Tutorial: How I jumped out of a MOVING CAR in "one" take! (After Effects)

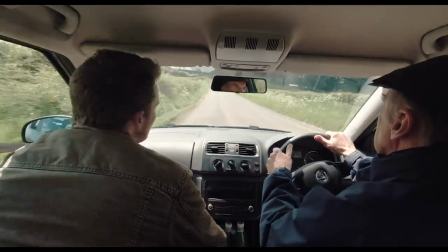0s
Hey guys, Steve Ramsden here, and this week we are going to try and make it look like I'm jumping out of a moving car in a single long take.
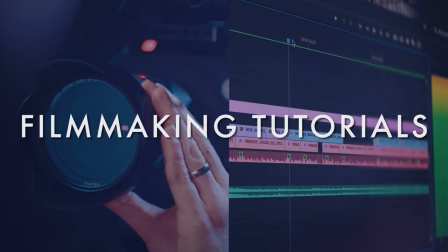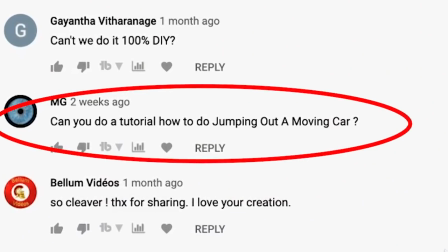14s
So this is another stunt-based effect. Now this one was actually suggested in the comments, but it's also one that I actually tried back when I was about 17,
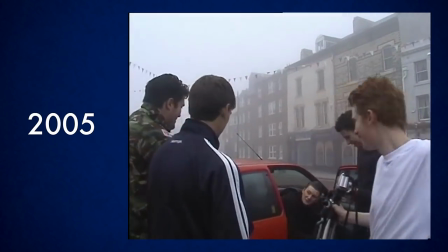22s
and I was making a homemade action movie with my friends.
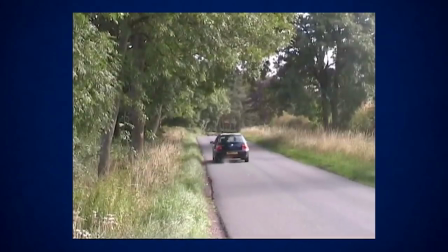25s
In the original scene, my character was being held prisoner in a car and was being taken for questioning, and when the car slows down at a bend in the road I jump out and escape.
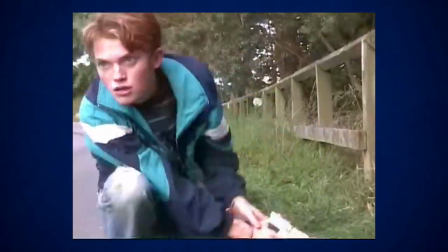35s
Now this demonstrates how the scene would usually be done the traditional way,
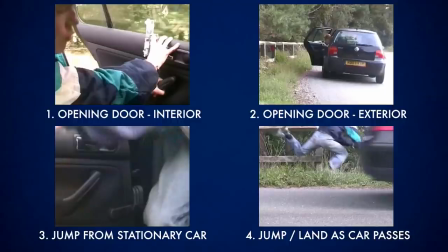38s
you break it down into several shots and it's simply a quick montage so you think you've seen something that didn't actually happen.
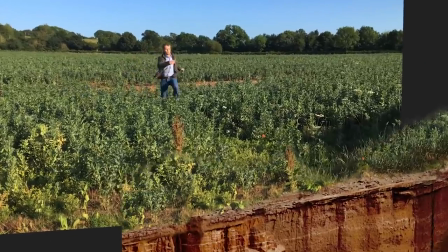44s
But for this new version as usual I wanted to go on better this time because I'm always trying to do a lot with a little and create some impressive results on a budget.
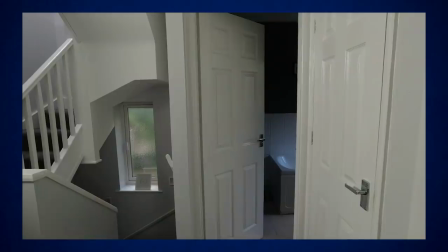52s
So instead I designed this shot as another fake long take experiment similar to my previous video where I smashed through a window in one take,
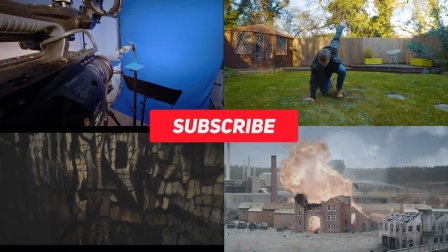60s
which you might enjoy as well. In fact, while you're at it, why not hit that subscribe button to see lots more fun DIY movie making experiments just like this.
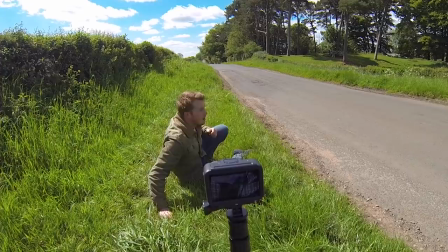69s
So just like the window smash effect, this experiment was basically planned as a series of shots that we could film and then combine to look like one long take.
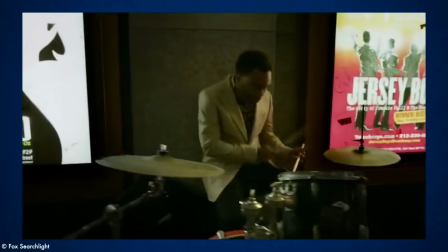77s
A bit like what you'd see in films like 1917 or Birdman, where a quick move can often hide a cut.
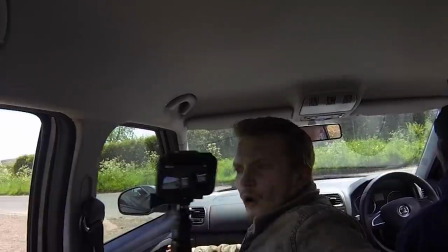83s
As the camera needed to move quickly and fit through some small spaces once again we decided to use our
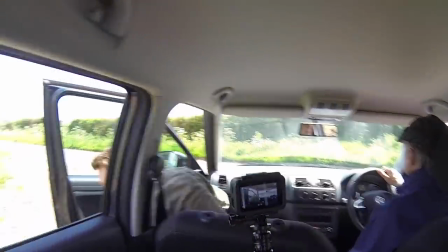89s
small action camera on a pole to film this effect so this was nothing fancy camera gear wise.
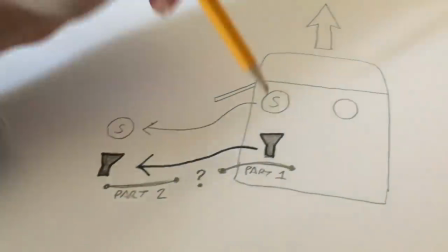94s
This long take sequence was made harder though because not only would I have to jump out of the car but so
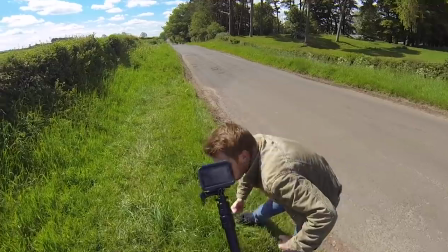99s
would the camera in order to see me land on the ground and allow the scene to continue.
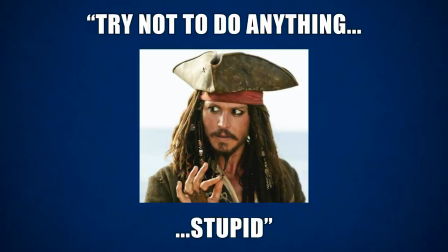104s
As with our other stunt based effects don't jump out of a real moving car or do anything dangerous because I certainly didn't and I won't be paying your hospital bills.
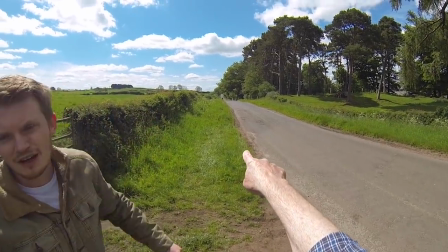113s
So to begin with we broke down this scene into sections we could film for real and found a quiet location which would work for what we wanted to do.
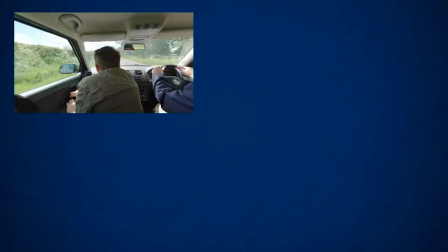120s
Obviously we need to start with one shot filmed in the moving car and end with one shot out by
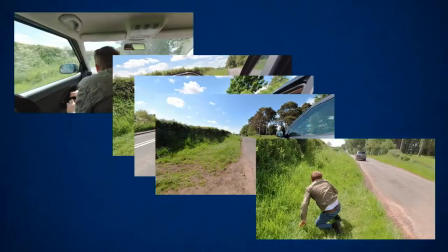125s
the road and I planned a few other shots in between to help stitch those two main takes together.
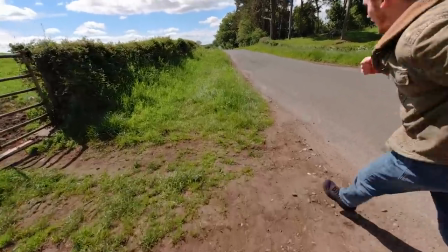131s
So when filming we actually decided to work backwards as the action in the car and the scenery moving past outside would need to match where I ended up,
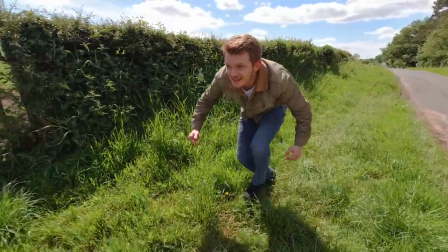138s
therefore the first shot we filmed was actually the final shot, me landing by the roadside and seeing the car speed off down the road.
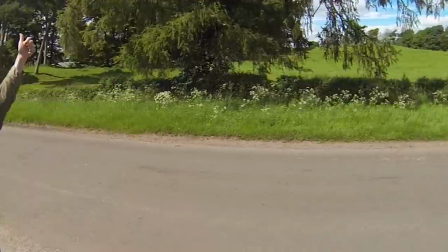145s
To do this we had our driver in the car waiting to approach and then the cameraman and I ran
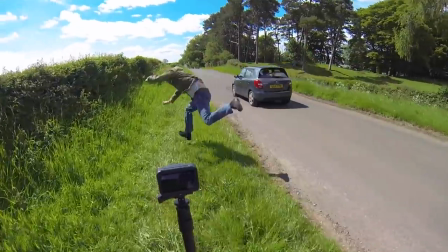151s
down the grass and I tried to time a jump in the air with the moment the car drove past.
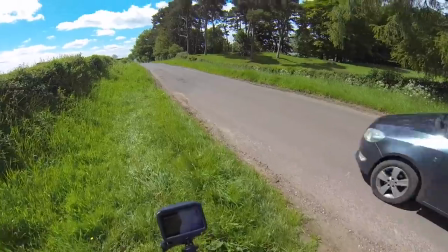156s
Now this was pretty tricky to time and we just had to try it a bunch of different times.
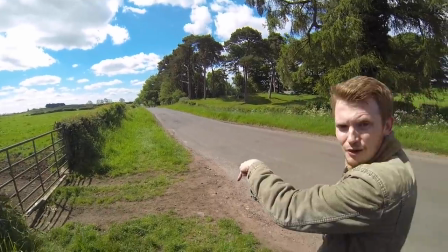160s
We also realised that the camera would have to begin by being tilted down at the ground as I land, as otherwise you would see that the car door wasn't open,
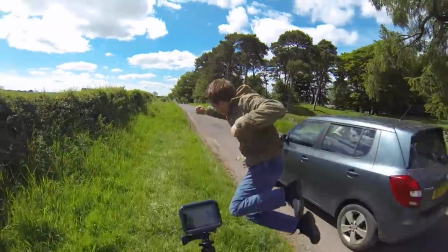168s
and my plan was to add a sound effect later to explain how the door closes after I jump out.
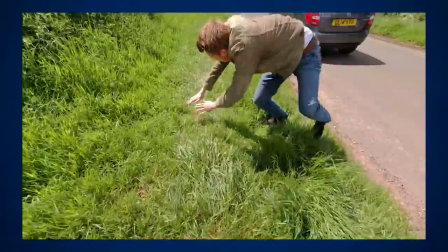175s
Finally we got a take of this shot where the timing looked pretty good, and as we figured the scene needed some kind of ending,
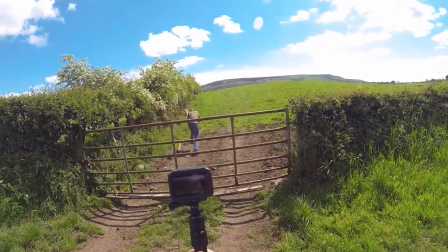182s
I quickly make a dash for it over a nearby gate and into a field. And if it looks exhausting to do this a bunch of times, that's because it was.
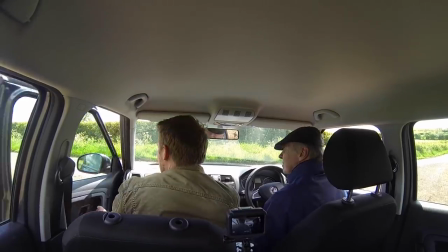191s
The second shot we got was inside the car and this now provided the first half of the scene.
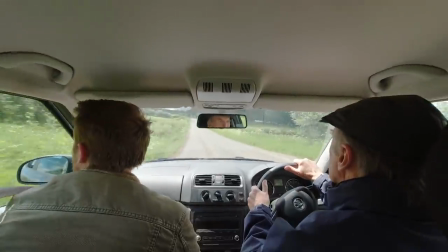196s
The camera operator is in the back and it establishes that I'm in the front seat along with a driver who is taking me somewhere I don't want to go.
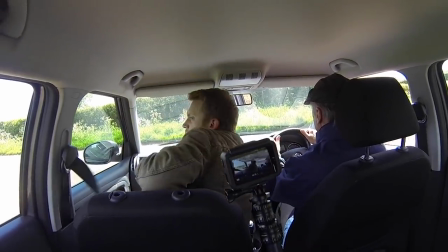202s
Next I quickly undo my seat belt and open the door very slightly and the camera whips out through the window behind
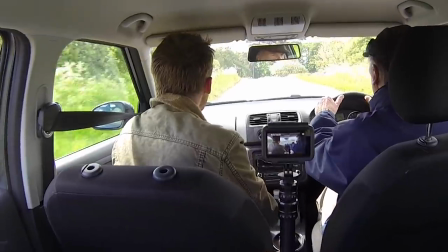208s
me as if it's following me out of the car and we took the headrest off my seat to make all of this easier to see.
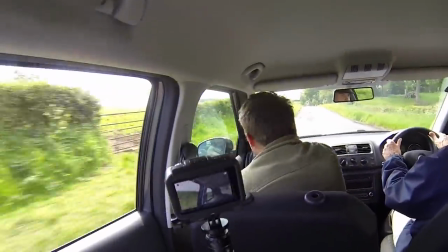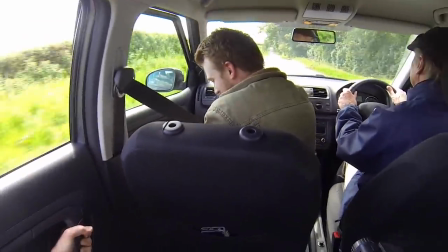220s Sorry.
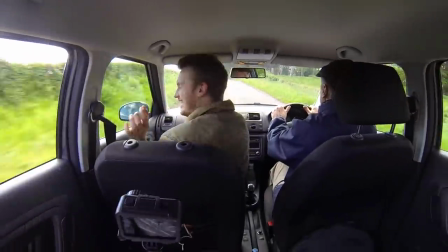221s
After a few false starts, again we got a shot we thought would work of this action, and as the camera moves past this window divider, this will hide our hidden cut.
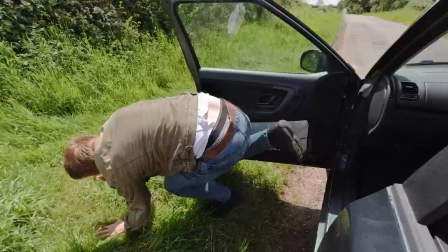231s
Next we parked up and got a shot of me jumping out of the stationary car and landing on the ground.